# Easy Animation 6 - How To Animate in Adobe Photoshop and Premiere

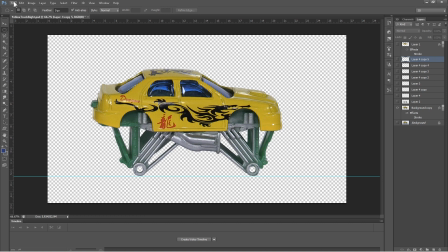251s
And then I saved it as a Photoshop document.
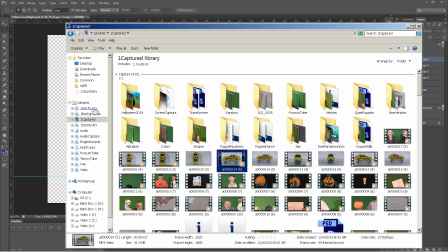256s
And let me go to the Photoshop document so you can see.
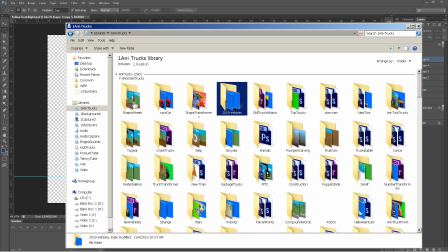264s
Where is it? Right here.
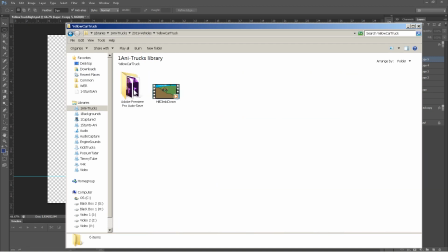268s
And right here.
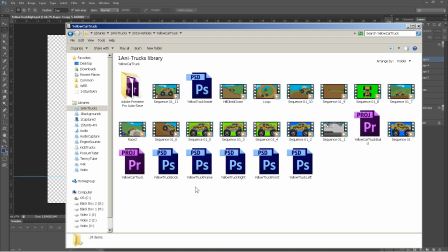271s
So you can see I got the truck body, I got the truck frame, right, and so on. So then once I saved all those Photoshop files of the different views of the car,
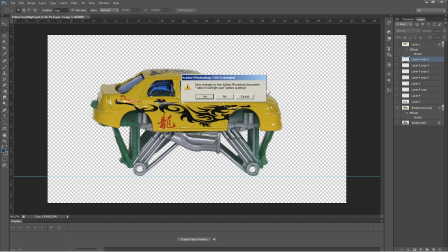286s
I went ahead and opened up Premiere
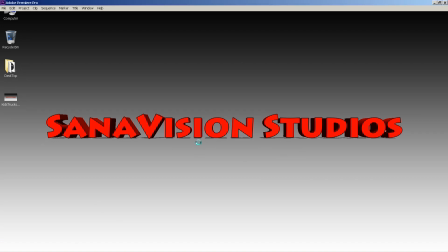294s
and um
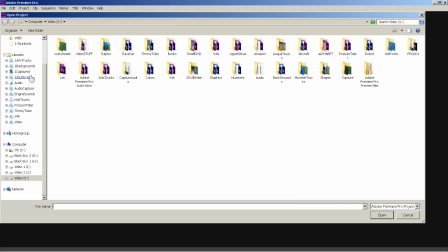301s
Let me find that
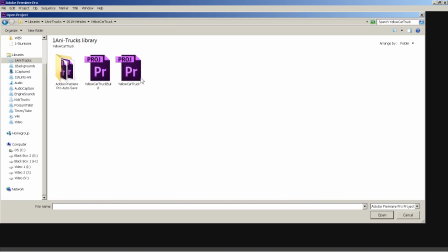306s
folder. And you'll see here.
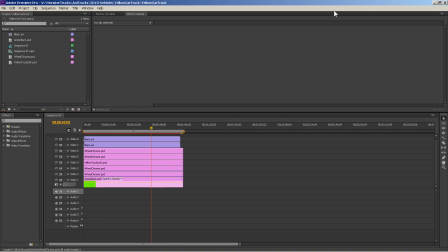316s
Now, let me pull this over so you can see the actual
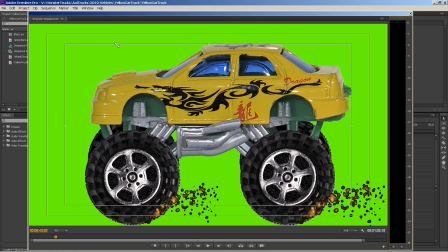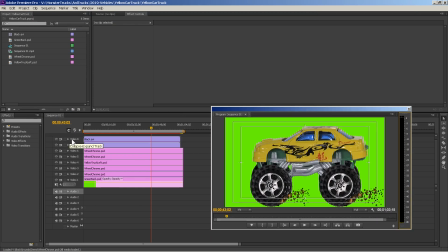327s
video of it. But what I'm going to do is I added some mud coming out the back. You can see there, you see the mud. But what I did was
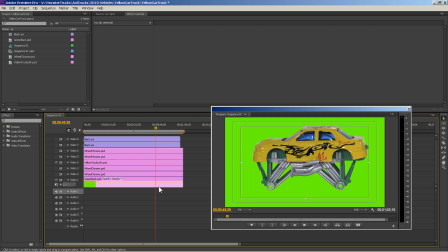346s
so there's the body, and I put it on a green background this time. You can see here on the bottom layer is a green background, and the reason is, if I would have used blue, over here, the blue in the windows, they're actually blue windows, and you can't see through them,
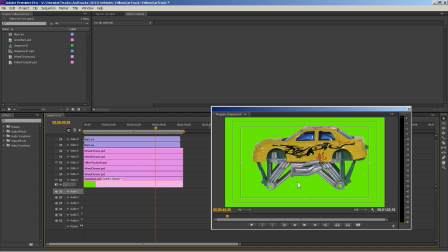363s
so I didn't want a puppet to be in there. So I had to make the background green, because if I made it blue, then it would make these transparent. And I didn't want the windows to be transparent because they're not transparent. So anyway, I used the
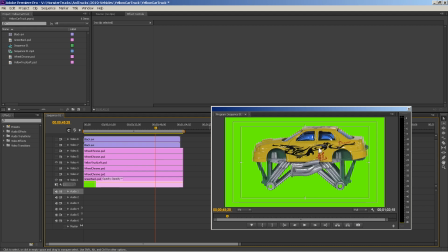386s
green background with the photoshopped of the body of the car. And you'll notice here, you'll notice over here, you can see that I added a wheel on the other side.
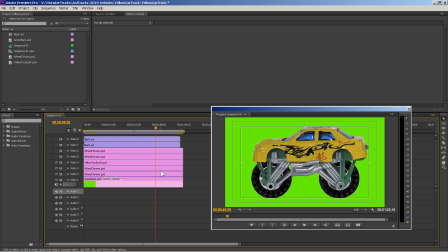403s
And added a wheel on the other side on this side. And the reason why I did that is because it gave it a sort of like a 3D view where you can see both wheels.
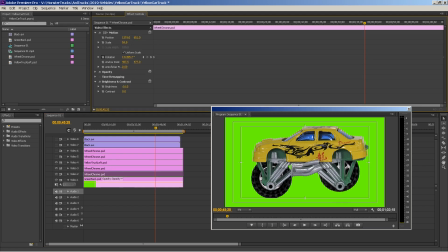417s
So, but if you notice here, I'm just going to move. I basically guessed where that wheel would be. And I positioned it where I thought it, you know, would go here. Underneath that one layer.
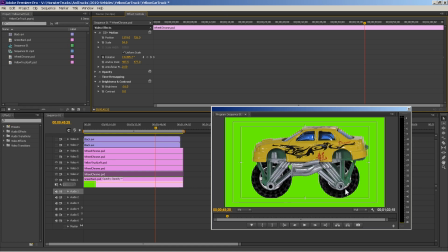434s
So there you can see the bottom layer. You got the green layer, you got the wheel layer, and then you've got the wheels,
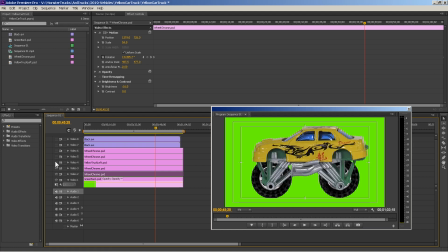447s
and then you have the body on top of the wheels. You see there? Now, these wheels here, I actually used brightness and contrast, and I brought them the color of them down. I made them a little darker, and that's because they are shadowed by the vehicle itself.
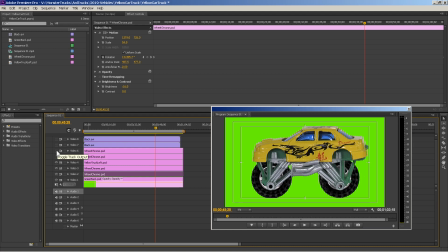468s
Let me just show you. See how that's lighter? Because if the sun was shining on it, it would be lighter, and this would be darker underneath the vehicle. So that's what I did there. So that is the animation.
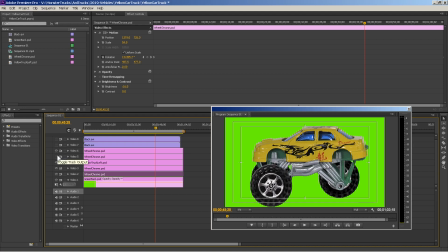486s
So let's just look at the animation and see how it plays. You can see it's just the wheels rotating on both sides, under, you know, the ones in the back.